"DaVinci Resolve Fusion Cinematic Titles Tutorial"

Same thing over here With this cut, I have an ink blot, but it could be a cell organism. I mean, you don't really know, right? And again, I've got some quick cuts here. This is probably about six frames.
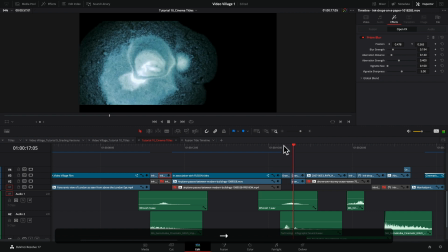And then suddenly, we jump cut ahead, and it's more developed, and it happens just with one cut. But again, adding a whoosh and adding some technology infographic sounds, a little chitter,
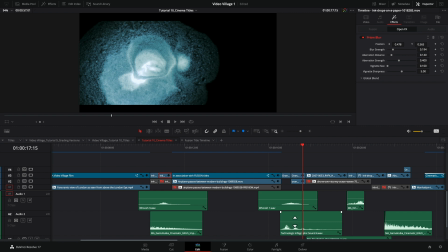a little chatter, a little mechanical. You're not really sure what it is, but it sounds kind of eerie.
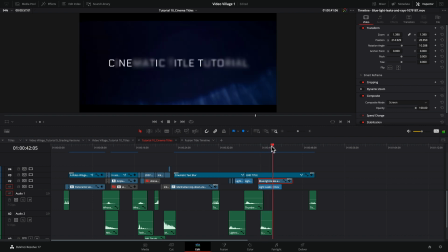And on the very last title, I went ahead and used a light leak in the background behind it just to create sort of this strange aura as the title is resolving to the very,
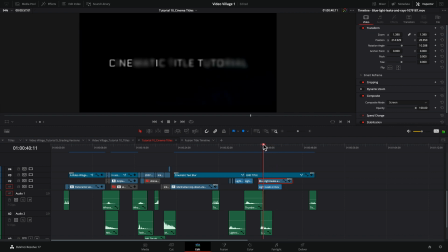very final frame before it ends and again it's just a touch it's just a slight touch that I found it's almost like a lightning
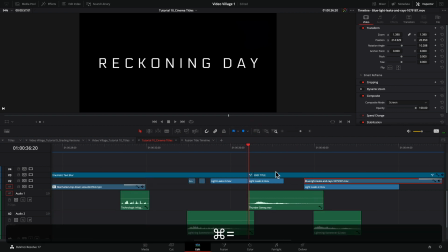effect I added a few of these underneath if you can see these right here so these light leaks so they just kind of come on and you just get a little pop like is it lightning is it something I added a little thunder sweep in there to make it sound like maybe that's what
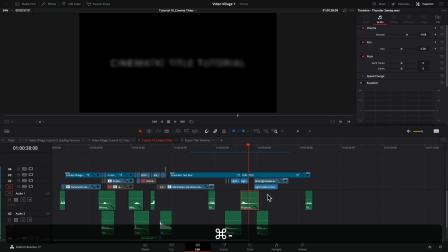it is and again it's interesting what you can create with stock footage when you have an idea and a thread and you kind of put images together and elements together to create an effect or even a storyline. Alright well I think that's gonna do it for me today. I hope that you found this tutorial helpful.
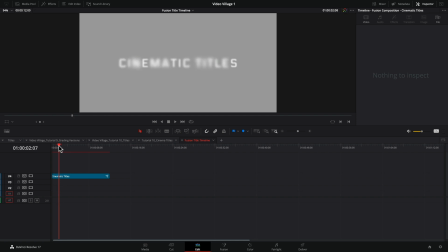I hope that by using this technique you might be able to come up with some creative designs in your own titles. If you have any questions or any comments please feel free to leave them down below and until next time i will see you back here at the video village